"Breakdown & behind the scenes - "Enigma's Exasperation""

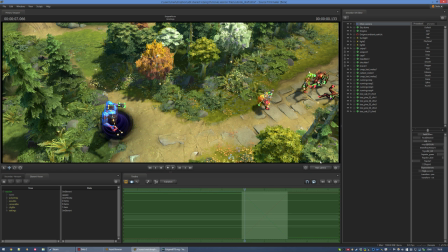This framing is halfway between the regular Dota 2 gameplay angle and what a quote-unquote regular movie would use.
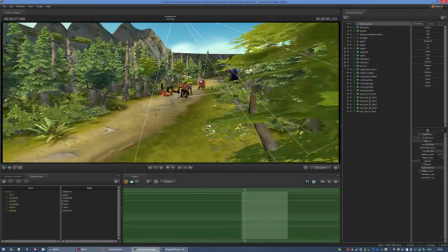You see, I wasn't gonna reuse this angle because that's what the last shot was.
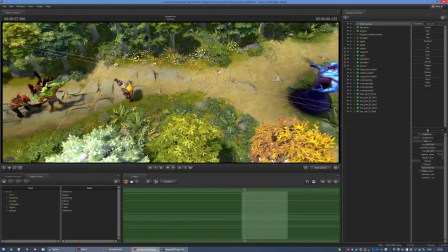I wasn't gonna switch to that angle either, because it is the exact opposite of what is shown to you in-game.
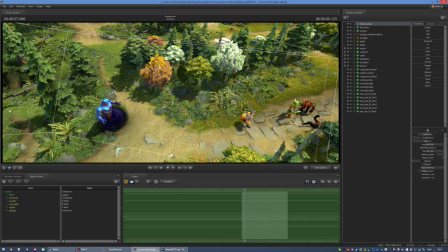If I'm gonna have an angle that's close to top-down, I should show it to you the way the game does, from south to north.
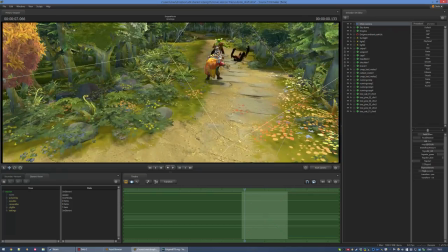Otherwise, it might be a little confusing and distracting. And if I had taken this shot, it would have shown the other end of the lane.
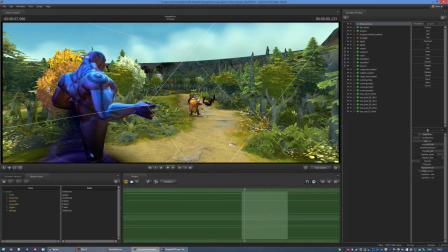And that's something I didn't want people to think about or even pretend was there,
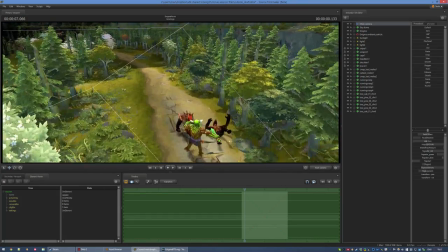because when Spirit Breaker comes on the next shot, it's like, wait, how is he coming from that side of the map?
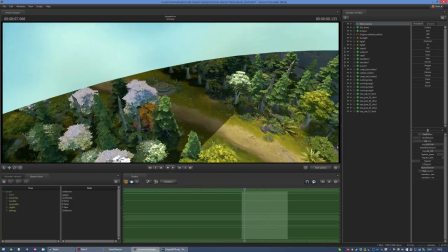He's on Dire, that doesn't make sense. What about the T1 tower, is it still there? If I don't show the other end of the lane, if I don't show that part, you don't think about it,
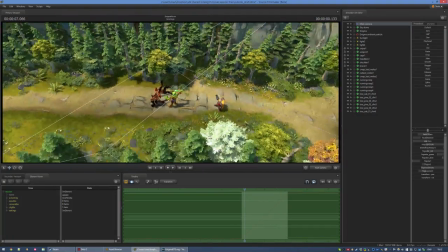and then Spirit Breaker's appearance is even more literally out of nowhere.
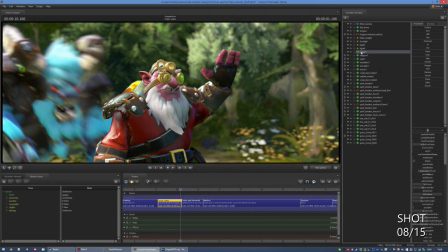The fun thing about Sniper's animation in this shot is that it's actually the death animation heavily edited and animated over.
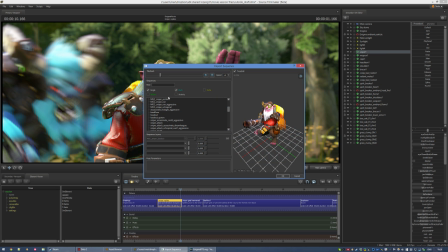It's almost prophetic when you think about it, huh?
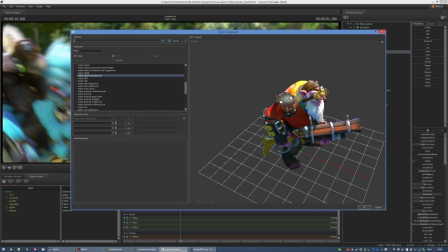Once you see it, I think it's pretty easy to tell which part was actually recycled.
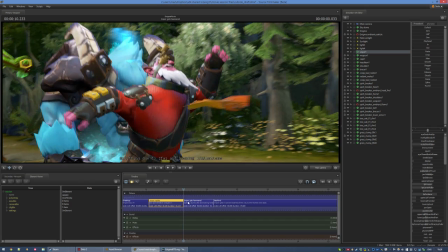So, you might be thinking, wait Max, this is 2 shots on your timeline, what's happening?
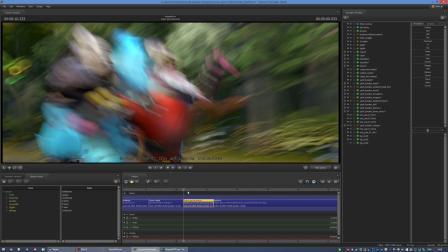And guess what, I've put text here just for you. I can only parent Sniper to Spirit Breaker's head when he hits him.
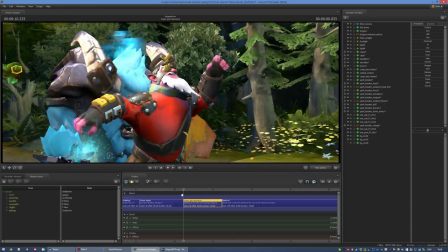If he was parented the whole way through, his animation would have to be compensating in order to be able to stand still before the impact point,
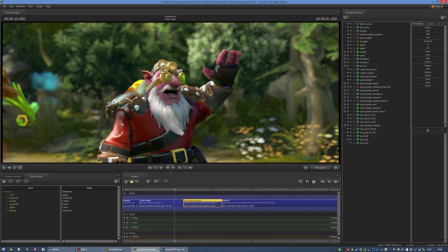and compensating on such a huge scale given how much Spirit Breaker moves would create a lot of jittering.
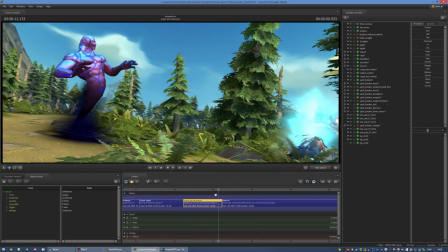But I also have to change the Z-far of the camera on the fly, and this is not something I can do dynamically within a shot.
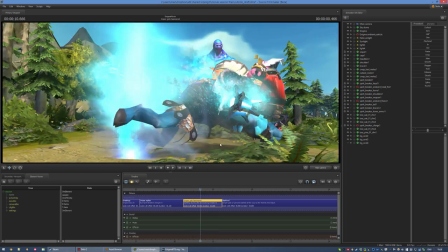Another thing to note, but which I cannot show when going frame by frame due to how the particle system works,
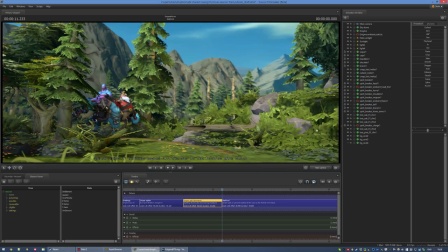is that Enigma's ambient particle is absent until Spirit Breaker passes by him.
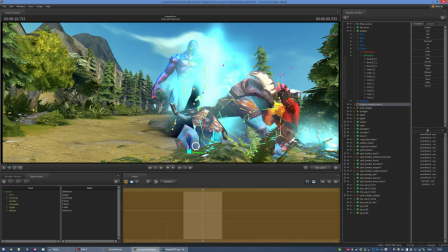Otherwise, I would run into depth sorting issues, which is to say that his particle would show over Spirit Breaker's trail.
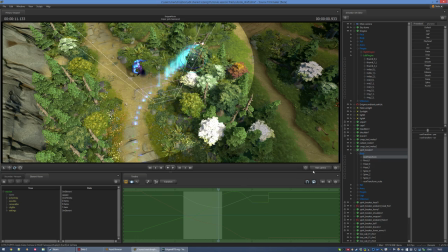He follows a path which is very curved. Of course, you can't really do that in-game, but from the movie's point of view, it's not really noticeable.
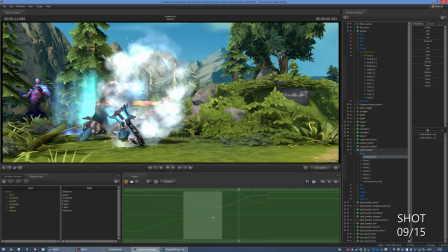After that, Spirit Breaker bashes Sniper off of his head,
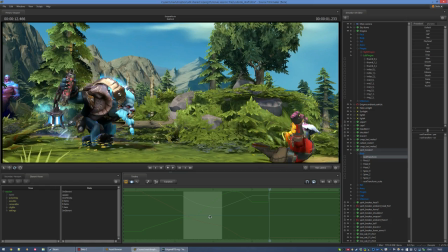and there goes what is probably my favorite shot from the movie because it's really goofy.
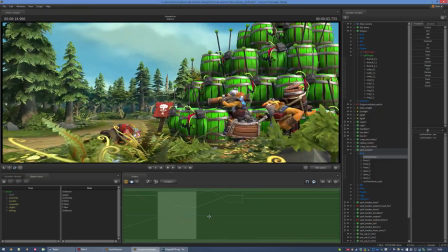It's like BAM! BAM! BAM!
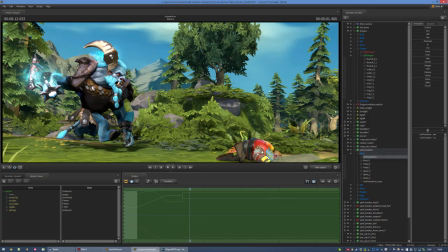Alright, I went a little far here. This is one of the reasons I have this hill here. If it wasn't here, the field would feel pretty empty, and it definitely adds visual interest.
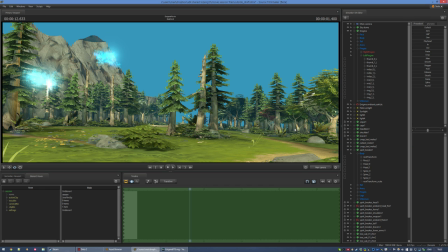This is the field without it. It's not as glamorous, for sure.
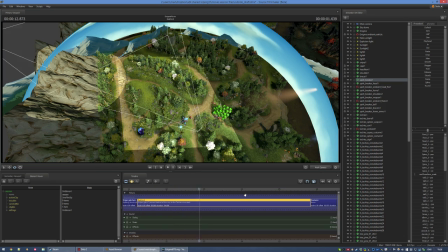In this shot, my global light has to cover a lot of ground. At the same time, I need to maintain the highest possible accuracy and resolution. I carefully animated the light's position, rotation, and parameters to closely wrap around what the camera could see at any given moment.
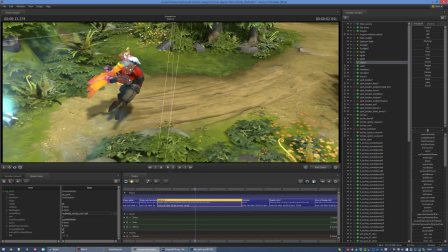Sniper's animation is all hand-keyed directly in SFM,
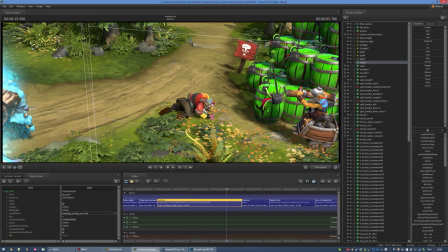because I did not have the time to build a cat rig in 3S Max just for him, or for any of the other characters either.
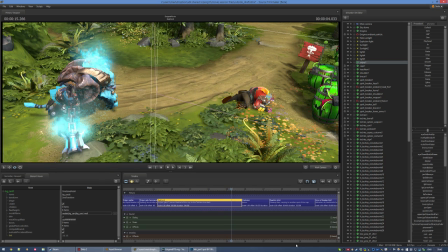So while I hate animating in SFM, I just had to wince and deal with it.
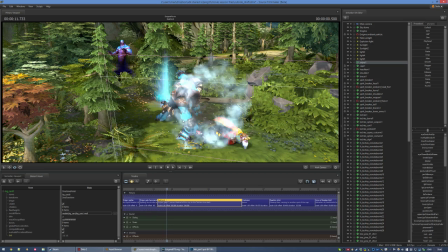As for Spirit Breaker, he's just recycling all of his in-game animations, just carefully mixed together so that it doesn't look too weird.
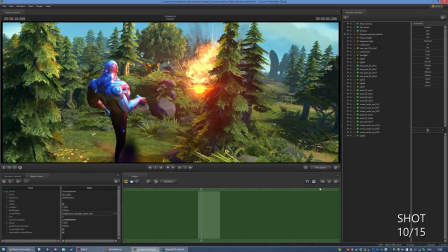This is the shortest shot of the film, clocking in at only 1.5 seconds.
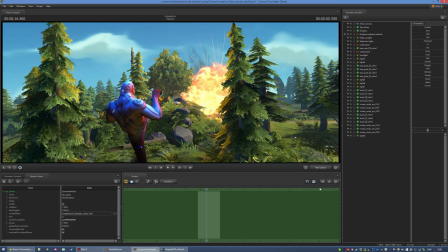That's 45 frames.
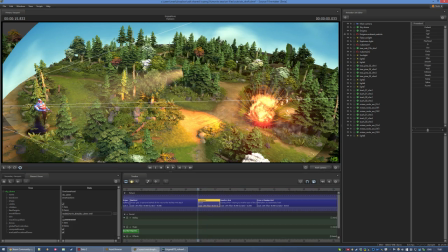I don't really have much to say about it, besides the fact that I want to praise Lozenger's amazing particle work again.
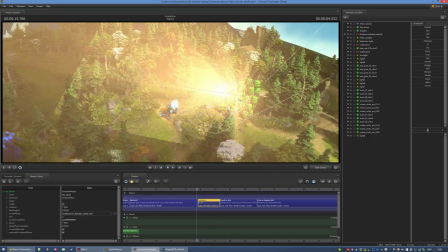It really makes the Techie's minds look very nuke-y, if you see what I mean.
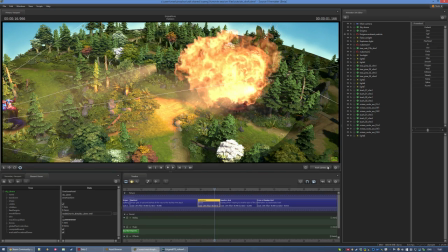It's just a lot of punch. I needed them to look a little more dense, so the way I did it was
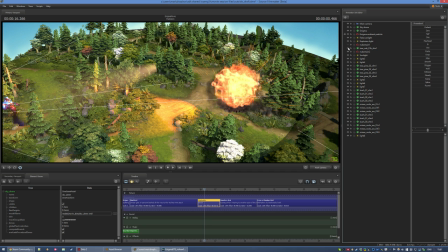I took a copy of the main explosion particle and I just placed it a little more forwards and made it trigger a little bit late.
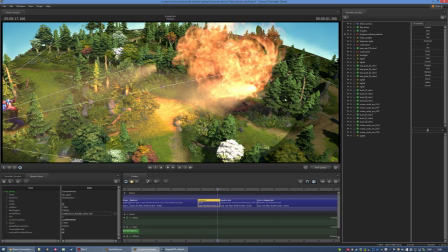It's staggered. I only just noticed that I used the wrong sound for the Techie's mines.
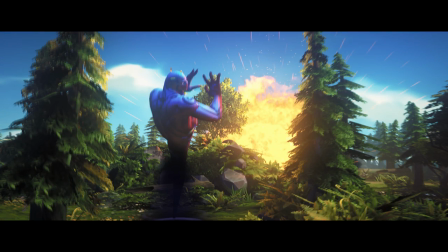I used the sound for the landmines instead of the remote mines. Then again, the landmines sound a lot more punchy, so I guess it's okay.
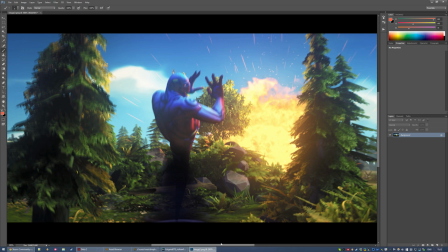Once again, due to the lack of HDR, there are a few issues in this shot. The clouds are a little overblown, which bothers me.
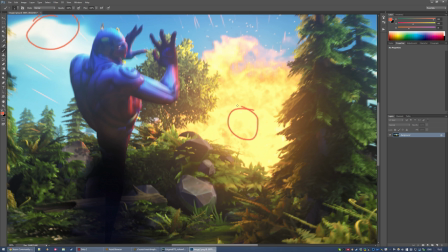And the explosion has some... It just looks really weird.
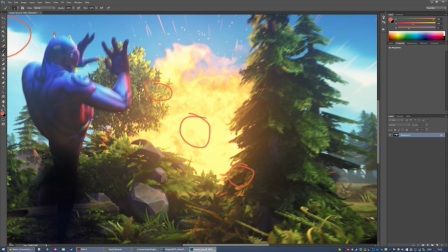I managed to kind of salvage it by making the leaves from the trees really be consistent with the way the explosion looks.
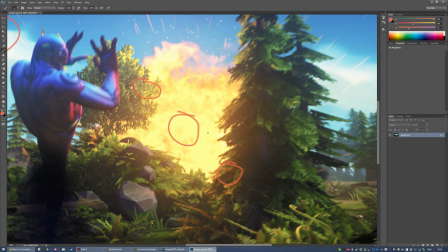If I had HDR data for proper over-brightening during color grading, it wouldn't look like this.
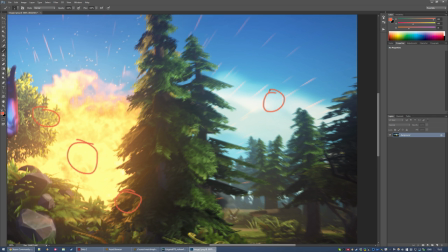And here you can see there's this sort of blue fringing next to this cloud, and the blue looks really saturated around the cloud. It reminds me of the bloom effect in the mid-2000s in games like Oblivion, where the bloom would really saturate the hell out of everything it was shining on, especially skies and grass.
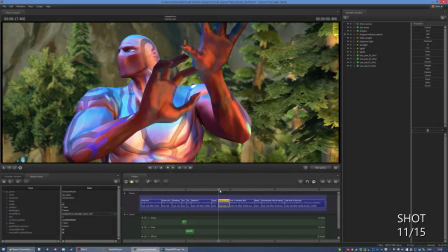In both this shot and last shot, Enigma was not originally like this. He was not covering his eyes. Then Half was like, Max, you should make him look away from the explosion. And then I tried it out and I was like, oh, how did I not think of that? I'm stupid. I'm stupid a lot of time.
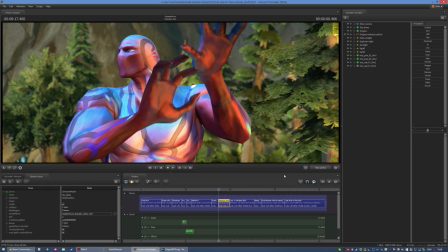Thankfully, there's people behind me to save my ass. Shout out to them. There's nothing particularly tricky about this shot.
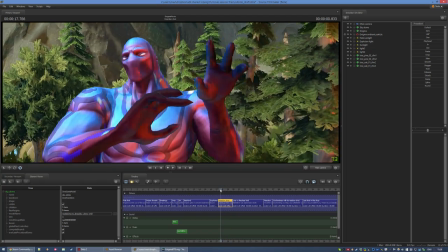I do have to say though, the way Enigma just goes, oh.
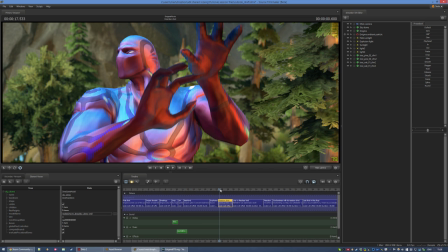Like, he's so adamant accepting of it, and that is like, well, yeah, that's Techie's. Alright, I'm out of here. Better move on. I just find it so amusing.
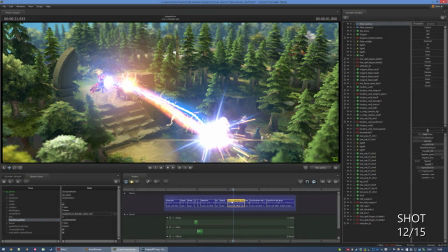Zap zap zap zap. It's time for some RNG goodness.
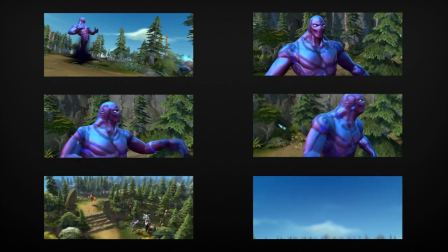If you paid attention during the drafts a few minutes ago, you will have noticed that Lion wasn't there back then.
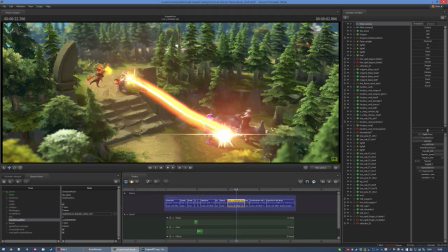He was a completely last-minute addition.
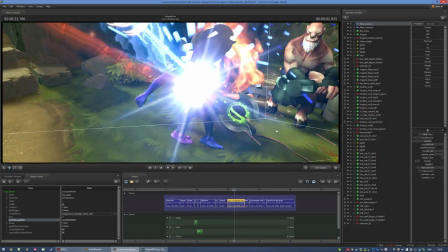I was going over all of the movie and I was like, oh man, you know, that backtrack effect on Void, you really can't notice it very well.
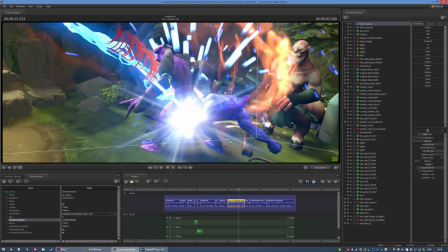By adding Lion into the mix, that's 4 ultimate nukes, which are not killing Faceless Void.
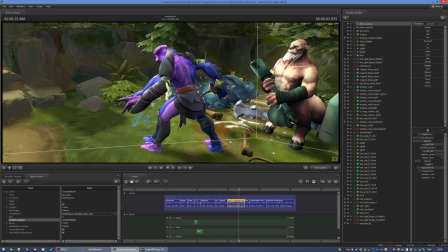So obviously he's been backtracking them. That is RNG bullshit.
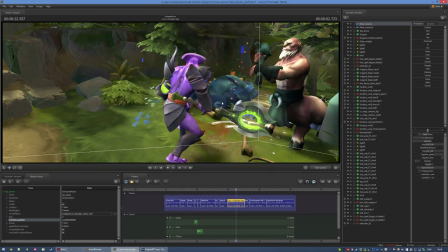But it's funny because that is legitimately something that could potentially happen in a game.
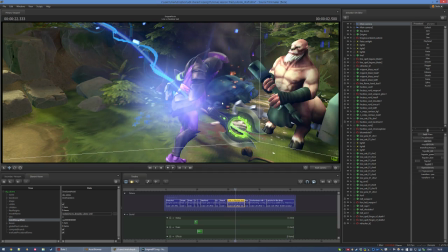We've all seen much stranger, crazier things.
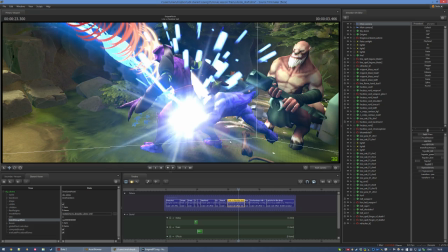Adding Lion, however, means that there's 6 heroes on Enigma's team, and a few people actually noticed that.
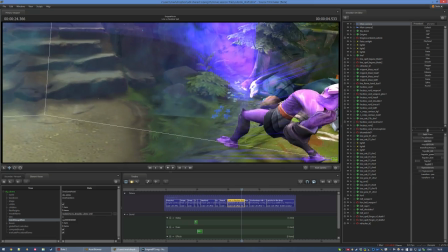And I do wish these people would have noticed the other cool details instead.
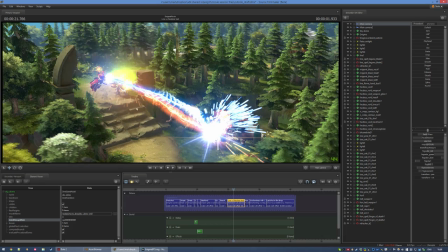Lion's Finger of Death looks much worse, way more bland and flatter than it should.
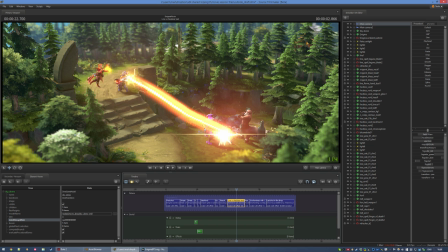The reason for this is that I had to make a few changes to a particle system, or else it would have rendered like this.
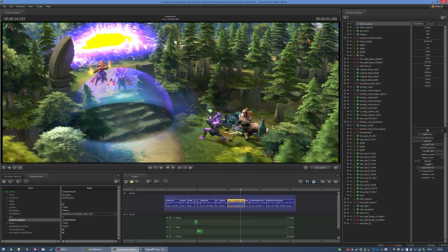There is a very strange yellowness going all over the chronosphere's glow when it pops up.
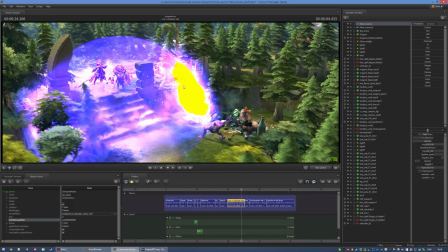I'm not sure why it happens, but it does.
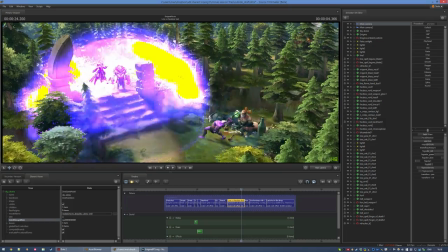Thankfully, it's all pure yellow, which makes it very easy to edit out into white in post-production.
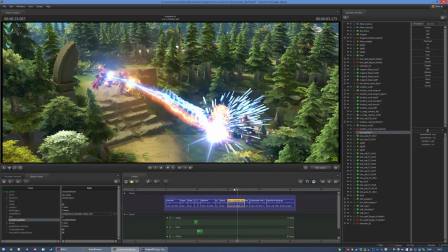The chronosphere is shrouded in a blue mist. I'm actually just reusing the blue nebulae from the space scenes.
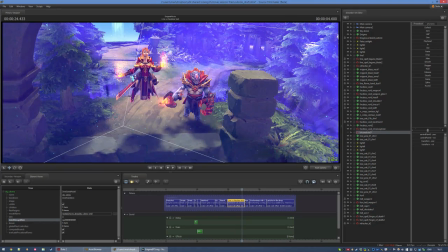I did this because normally the chronosphere has a thing to darken the ground,
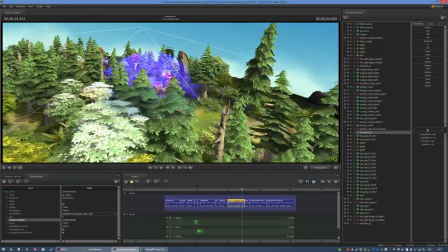but it doesn't work very well at that angle, and especially not in the middle of the staircase.
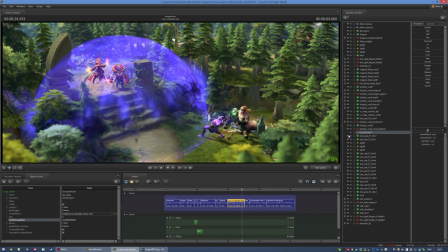The chronosphere looked a lot less threatening than it should have been,
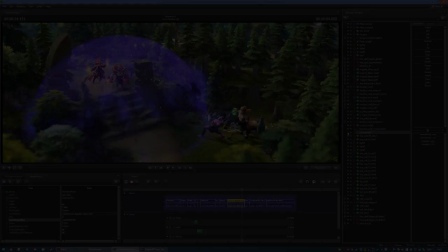and the blue mist kinda helped overcome that issue. This reaction shot has a blend shape made just for it.
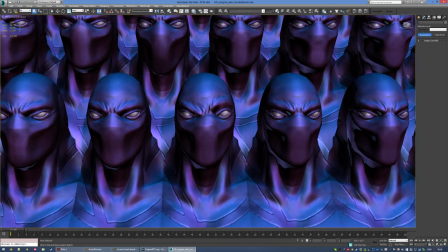Once again, calling back to what I was saying when I was talking about the model, I don't have access to any of the flex controller rules.
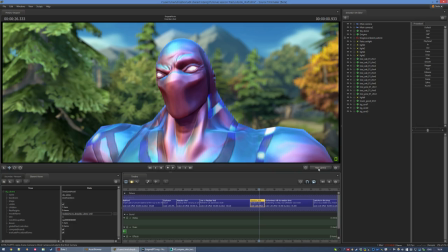This includes being able to automatically divide flexes into left and right parts.
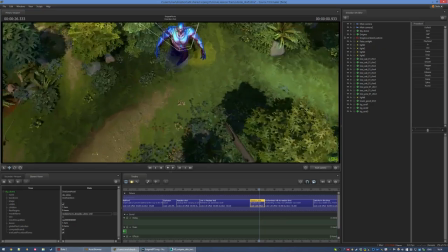Normally, I would make a blend shape that raises both of Enigma's eyebrows, and the engine,
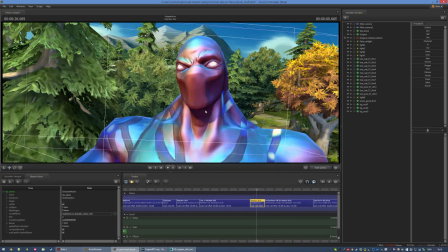with the flex rule, would just take care of dividing that into left and right.
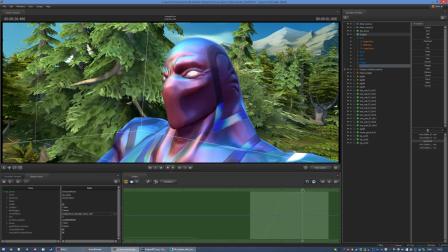It's called a stereo flex. But I don't have access to that.